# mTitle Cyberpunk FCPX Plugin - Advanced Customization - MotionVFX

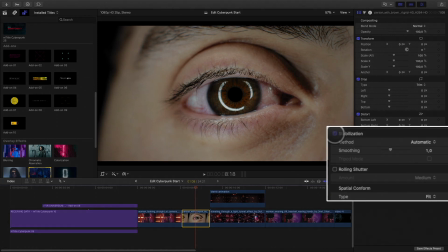(4:12)
To do this, I will activate the Final Cut Pro 10 stabilization parameter inside the inspector, and I will push the smoothing value to 3, so now the eye doesn't move anymore.
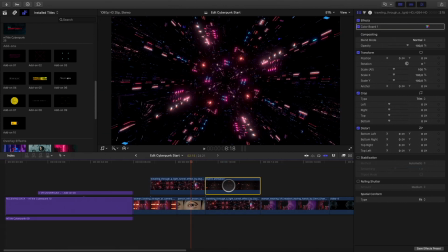(4:24)
Now I will copy the two matrix animations and drag them over the eye.
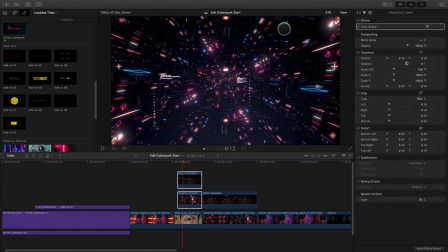(4:33)
I will select both and create a cap and clip. I will switch the blending mode to screen.
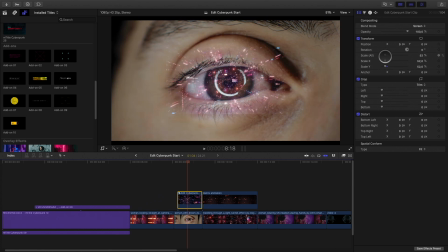(4:41)
Now I will reduce the size and move the center of the animation to the center of the eye. I would like to invert the motion of the animation in order that the particle moves to the center of the eye.
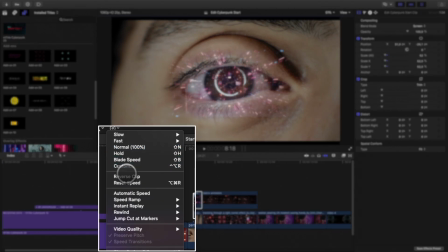(4:56)
I just have to reverse the speed of the compound clip.
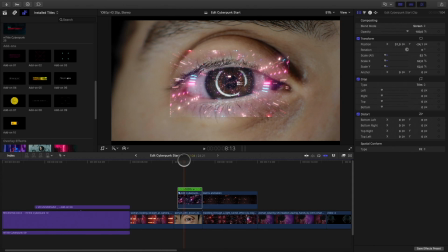So now I need to create and animate a mask.
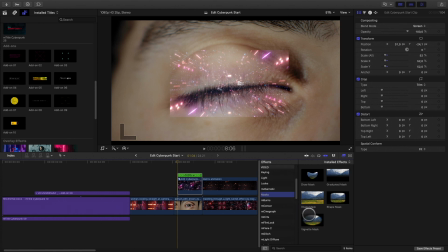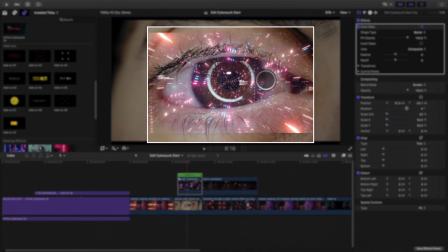(5:13)
I will use the Bezier curves and play with the feather to smooth the edges.
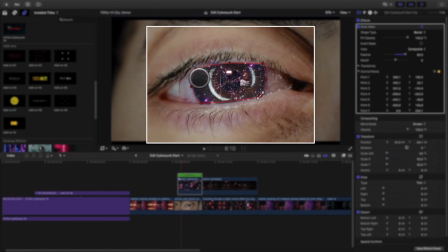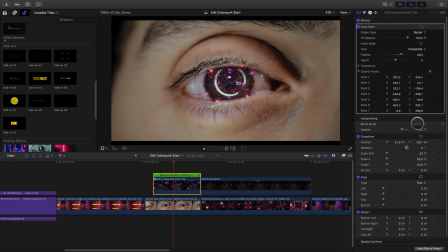(5:27)
I will decrease a little bit the opacity and test various blending modes. I would like to stylize the overall shot.
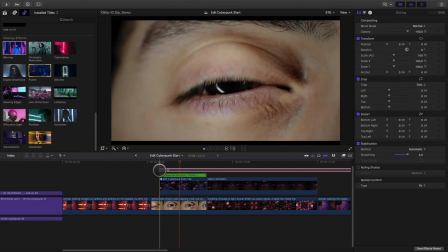(5:35)
To do so, I will add some overlays effects. I will start with the blurring effects to keep the attention in the center.
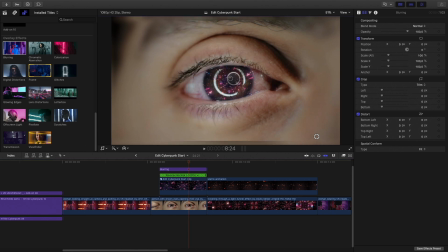(5:43)
You can control the effect inside the viewer or inside the inspector.
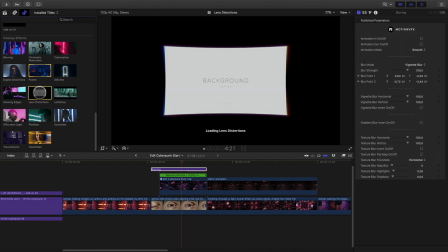(5:56)
I will also add a lens distortion effect.
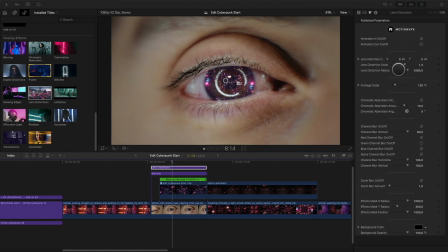To mimic the light of the screen of the headset, I will add the off-screen light effect.
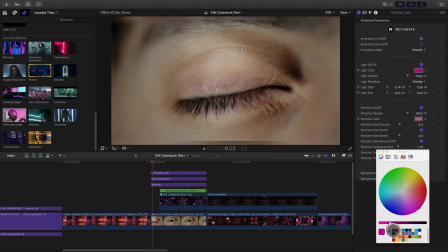(6:20)
Change the color to a purple one.
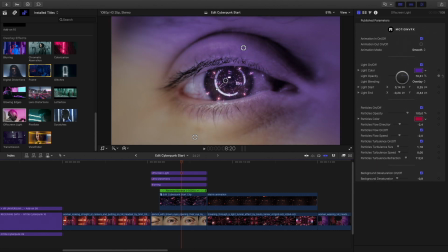I will also add a little graphic animation from the add-ons elements.
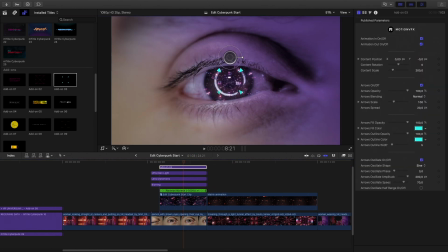(6:37)
I will modify the size, the position, and the color. It is a very small detail, but it will complete the animation.
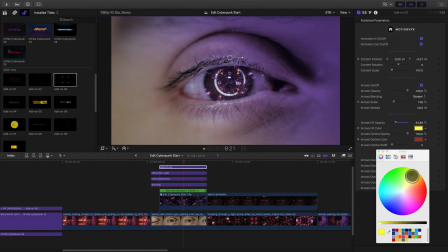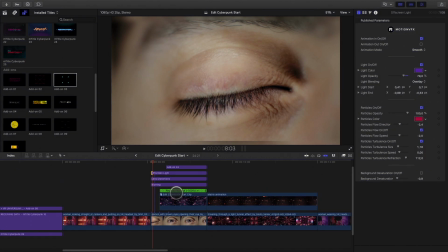(6:56)
I will remove the desaturation parameter, and it's done for this shot.
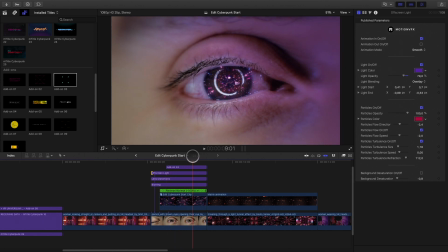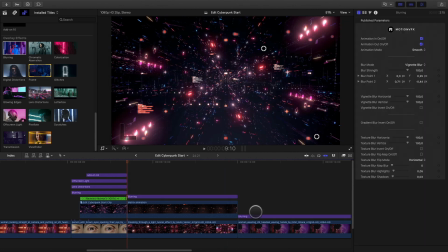(7:09)
On the matrix animation, it will be quick as I will just add a blurring overlays effect in order to fake a depth of field effect.
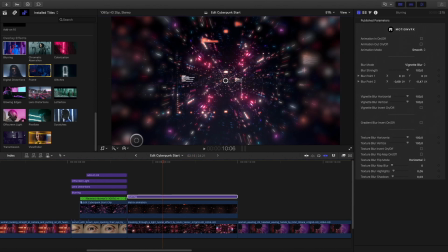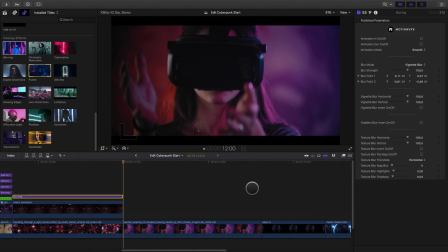(7:31)
On the next shot, we need to show that the woman is experiencing virtual interactions. To do so, I will add a very cool effect called glowing edges. As the name suggests, this effect will apply a glow lines effect on the edges of each element inside your video.
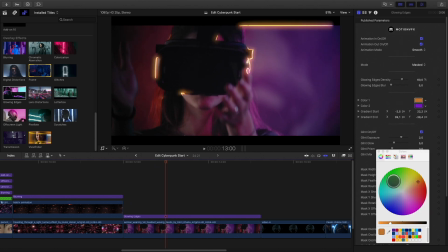(7:47)
You have many parameters to customize this effect. I will start by changing the colors.
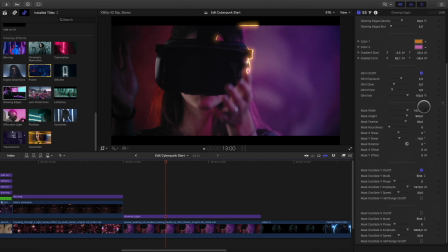(7:53)
As I'm using the mask mode, I can modify the size of it to add or reduce glowing elements. You can fine-tune the oscillate parameter to modify the animation of the glowing effect.
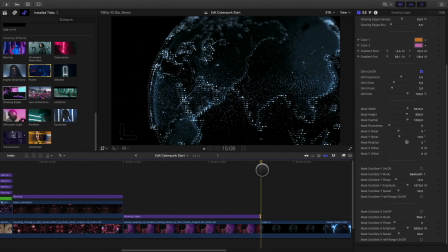(8:12)
In order to enter inside the VR world, we need a nice transition. mTitle Cyberpunk provides 6 exclusive transitions that you can find in the transition library.
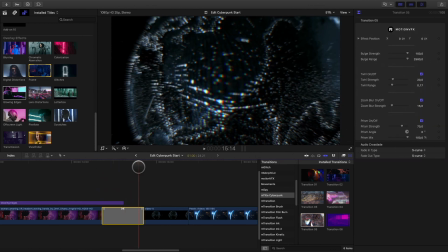(8:26)
Transition 5 would be perfect for the jump inside the VR dimension. Each transition gets many parameters that you can modify.
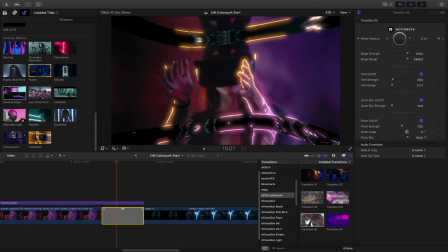Here I will switch off the twirl effect. I will also double the duration by pressing Ctrl plus D. You can enter the right duration.
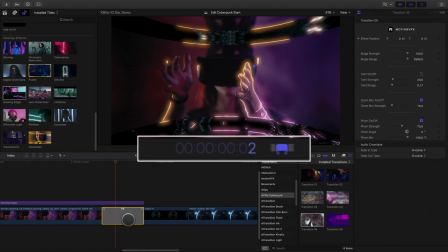(8:51)
I will type 2 seconds.
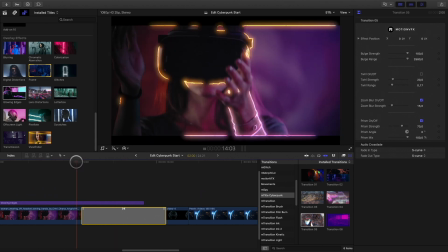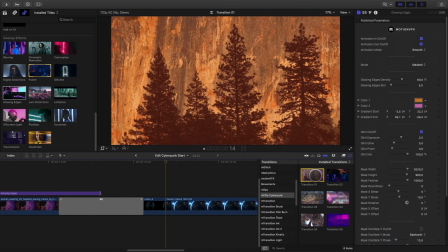(9:01)
The next cut, we need also a nice transition, as the 3D Earth will switch to the real one.
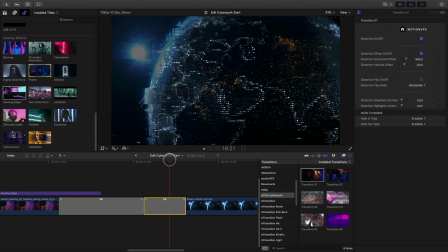(9:07)
I will add the first transition, which will create some glitchy effect. These glitchy effects are fully customizable. You can play with the distortion parameters, like this.
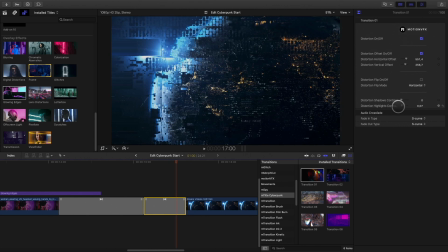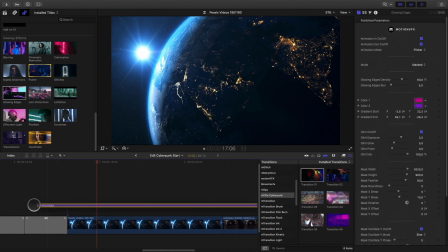(9:31)
Okay, so now let's work on the Earth shot. First, I will add a glowing edges overlays effect and adjust some parameters.
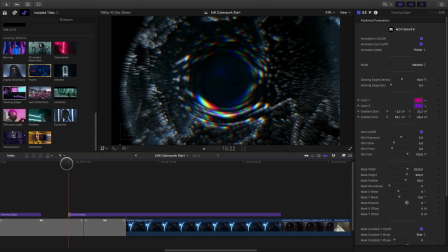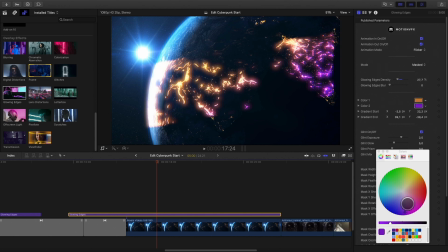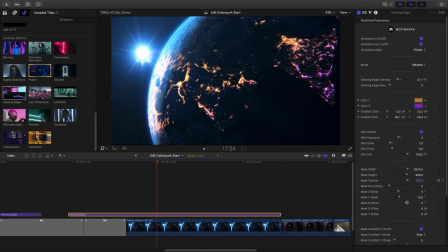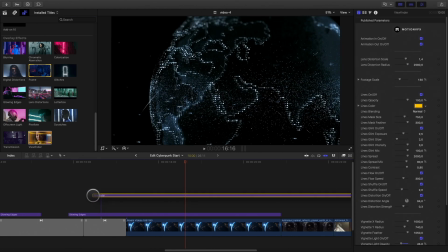(9:59)
In order to show that it's a VR headset view, I will add the viewfinder overlays effect.
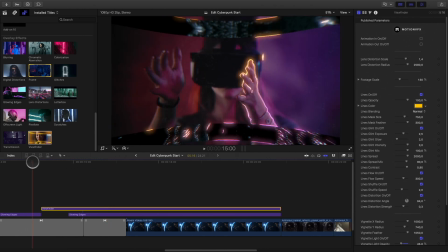(10:04)
It will add a VR HUD over my shot. I will quickly change the colors and few parameters.
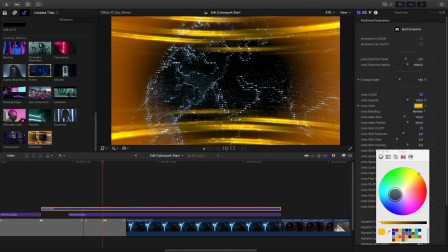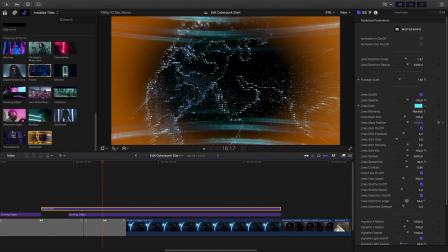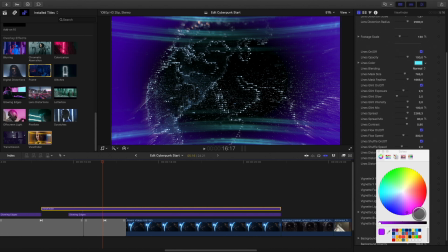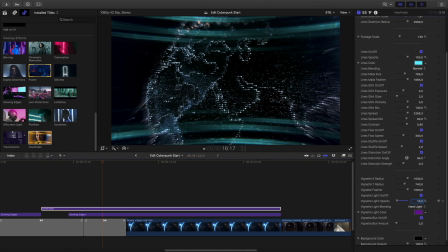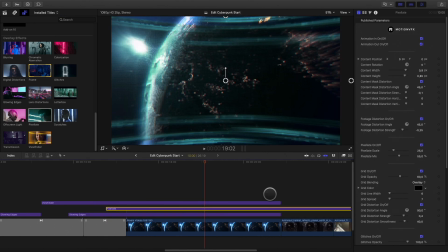(10:34)
To mimic the VR screen, I will add a pixelate overlays effect also. By default, the effect is very strong. I will reduce the pixel look in order to have a good in-between result.
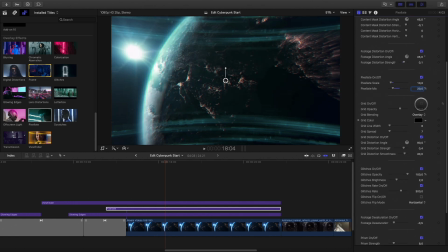To complete the overall effect, I will add a graphic element by using the add-ons 1.
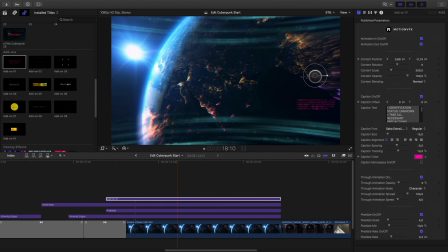(11:08)
I will change the position and the color of the text element.
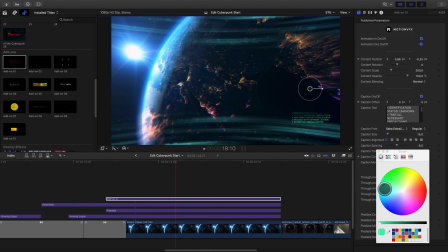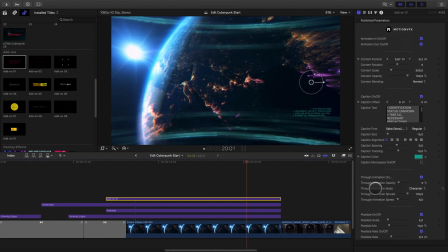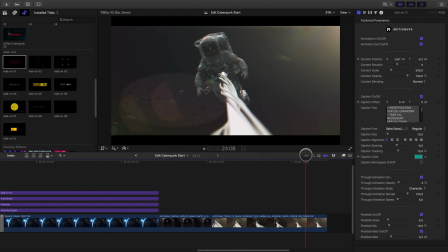(11:25)
I would like to apply this effect until the end of the edit. As it is a title element, it's very easy to increase the duration of all the elements like this.
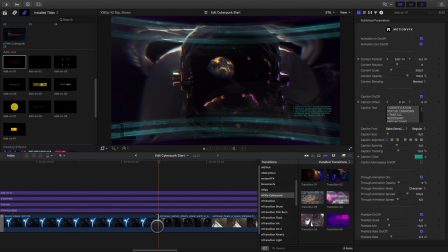(11:37)
I will add transition with the two astronaut shots.
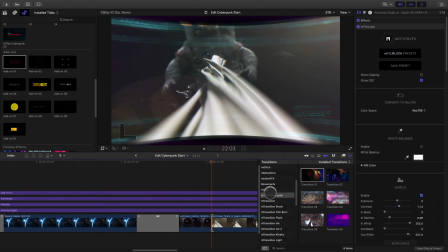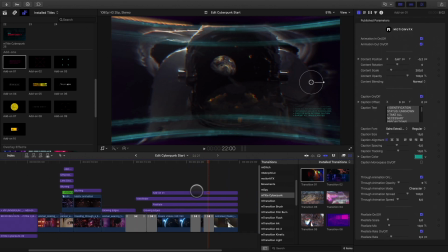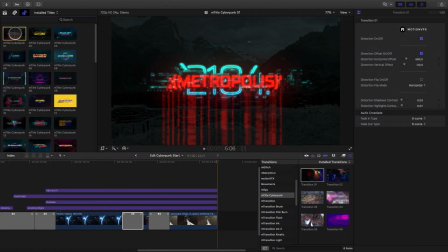(11:51)
For the ending titles, I will add the mTitle Cyberpunk 1.
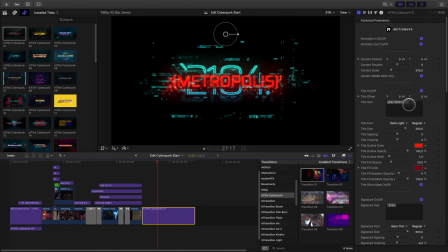(11:59)
I will modify the main text and remove the other elements.
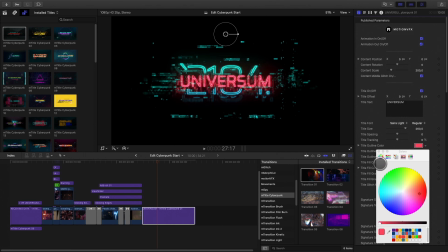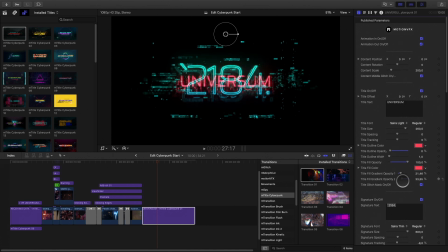Like the opening titles, I will remove the background and replace it by adding a new title below.